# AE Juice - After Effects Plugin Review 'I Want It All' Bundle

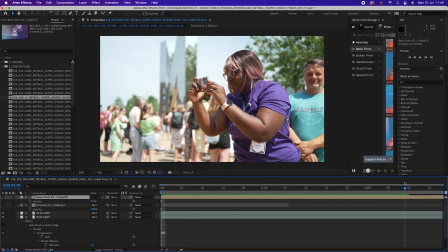244s
So this particular shot of the person taking the photograph with the phone, it's a really nice shot, but we would want to draw attention to our subject in the purple t-shirt.
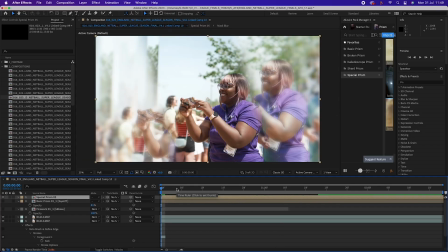251s
So by adding the prism effect here, it not only makes the shot look really cool, but it also helps draw our eye onto the subject right in the centre of our frame.
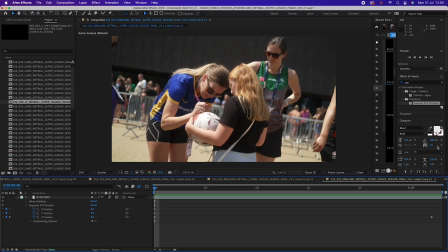258s
Now on this shot here, one of the players signing a ball for a fan, I've added a little bit of digital zoom just to make it more interesting.
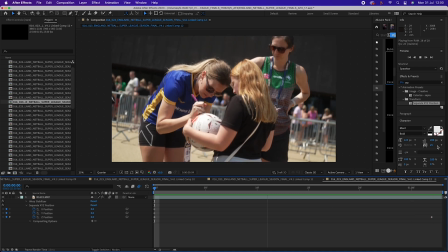264s
And then what I want to do now is go back to the starter pack. I'm going to add in those animated line effects that we talked about earlier.
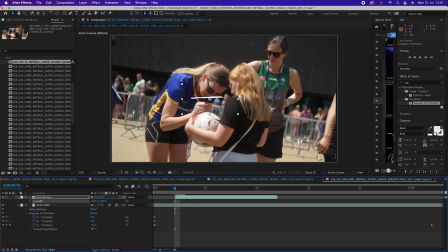273s
And there you go, nice and simply. It's a bit more visually interesting. In my time as an After Effects editor, I found that sometimes you want animations to be really prominent and take over the image, a bit like the prism, or to really stand out like the squiggly line.
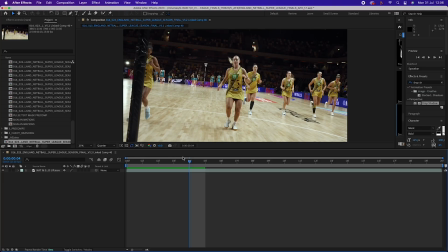284s
But sometimes you can also want them to be a bit more subtle. We've got the player warming up, that's already been speed ramped in Premiere Pro. I exported the clip into After Effects, duplicate the footage and put it on a layer above.
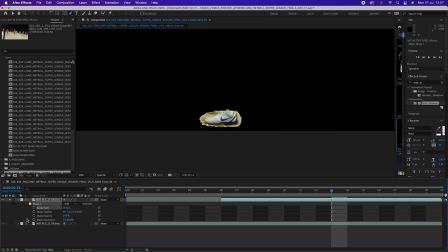293s
And then what I'm going to want to do, starting my mask from when our player takes a step, Draw a very basic mask.
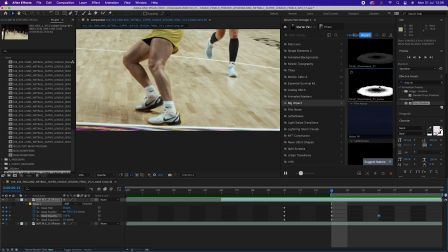301s
Let's bring back a juice. And then I want to go to my shockwave and drag and drop this on.
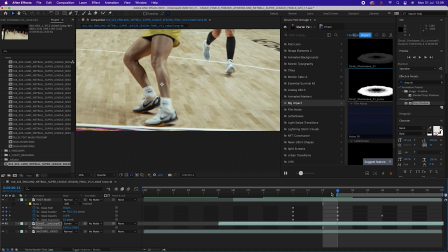309s
And we can just look to time the impact when our player steps. We heavily relied on AE Juice for this video, and it really helped up our production value and make this video a lot more dynamic and visually interesting than it would have been if we'd been trying to recreate all these effects manually.
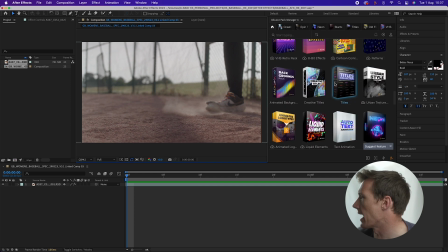324s
So going back to the AE Juice Pack Manager homepage, you can see the multitude of packs of the AE Juice I Want It All bundle offers, and there were 3 that I'm really keen to check out,
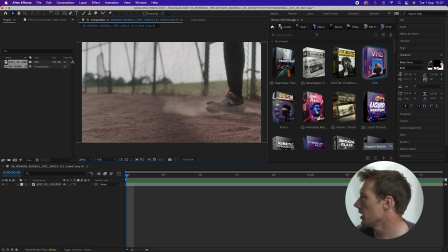332s
and these were the old film constructor, the VHS, and the seamless transition. So I'm just gonna make sure I've got them all downloaded now. And as a note here, I really love the Pack Manager interface. You can work with different packs just like you would compositions in After Effects or timelines in Premiere.
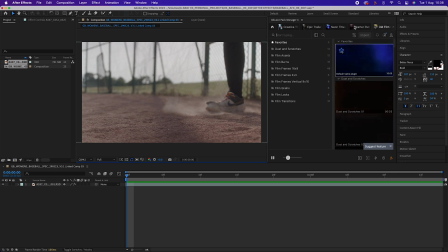347s
So you can go through and quite quickly navigate between them, close them down, and keep your workspace nice and tidy to make sure you're working as efficiently as possible.
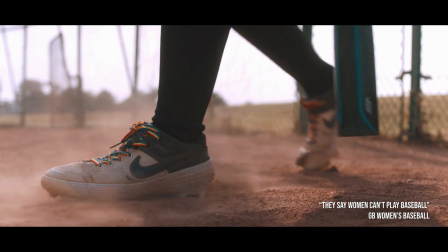354s
So let's take a look at using these 3 packs on a project. Now, we recently filmed this baseball piece, and it was quite a traditional edit, not too many effects, not too many transitions.
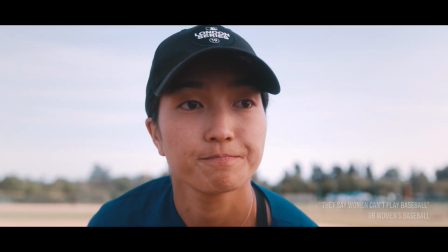361s
So let's have a look at recutting it and see if we can make it more dynamic, perhaps for a social style edit using the AE Juice plugins.
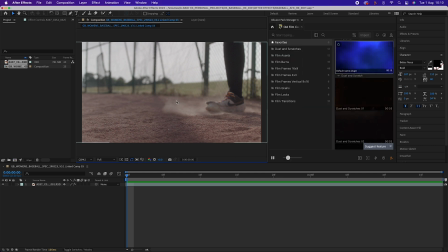368s
So starting with old film constructor, I've got my shot imported into After Effects here. And the first thing I want to do is add one of the classic film frames. I'm going to scroll down to film frame 16:9.
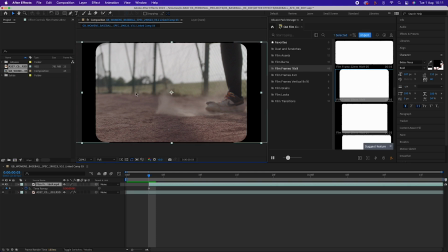380s
I'm going to drag this frame onto my composition. There we go, and that's looking good already. I'm going to try and add a bit of grain into it as well. Let's go something quite subtle.
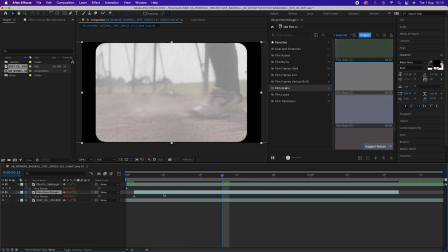389s
Just going to drop this nice subtle film grain into the composition. Just going to take the opacity down to 25%.
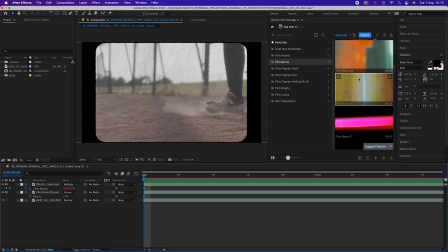397s
And then finally, just a subtle bit of film burn to really complete the effect. Fantastic.
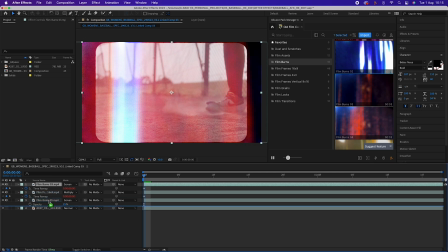403s
And I can keyframe it as well to really customize it and get exactly the look I'm going for. And there we go. Nowadays, that Super 8, Super 16 old film look is really, really popular, and it contributes to that mixed media effect that gets used quite a lot in social content, using a mix of old film looks,
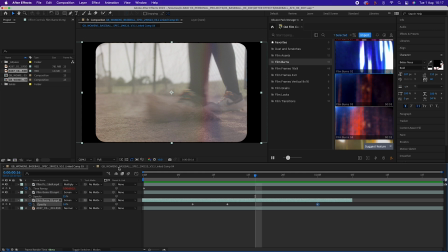422s
VHS, photos, lots of different media types, and that can really help your social content be a lot more visually interesting and keep the viewer engaged.
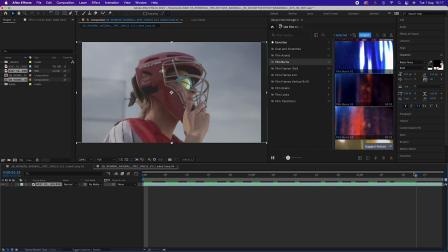428s
So for this shot, I'm going to try the VHS pack to bring in a mixed media VHS look to add to the Super 8 film look we've got in the previous shot.
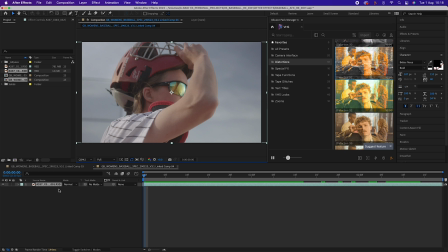435s
And scrolling through, the first thing I want to add is a bit of the classic VHS distortion. So we've got the distortion effect on our composition.
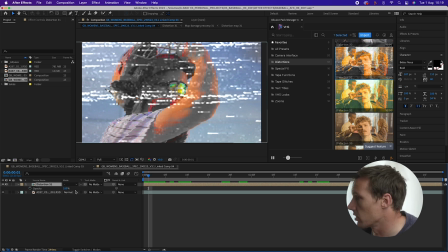444s
It's looking really, really cool, probably a little bit too strong for this project. So I'm just going to take the opacity again down to about 25.
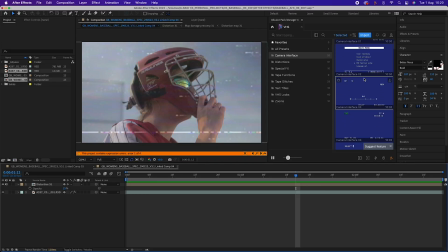453s
Scrolling through the packs, there's lots of classic interfaces and overlays that you find on VHS films that you can add here. I'm going to add camera interface 04 to this composition. Now it's really starting to look like VHS.
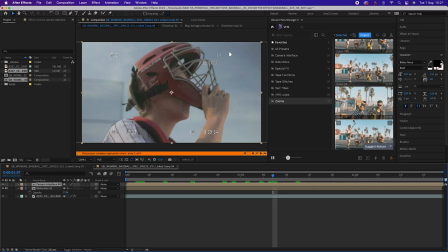465s
The final thing I've noticed, these zooms at the bottom to really bring in that old sort of camcorder VHS look. And for a static shot like this could be really useful. So I'm going to add in Zoom 05, just nice and subtle, drop that into my composition.
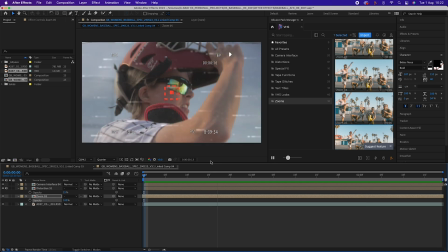479s
There you go, all finished, all put together, and the mixed media looks really starting to come together now in this edit.
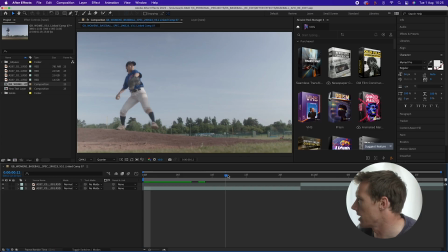485s
And lastly, looking at the seamless transitions pack, we've got 2 shots from the edit here, a 2-shot sequence that will cut together quite nicely.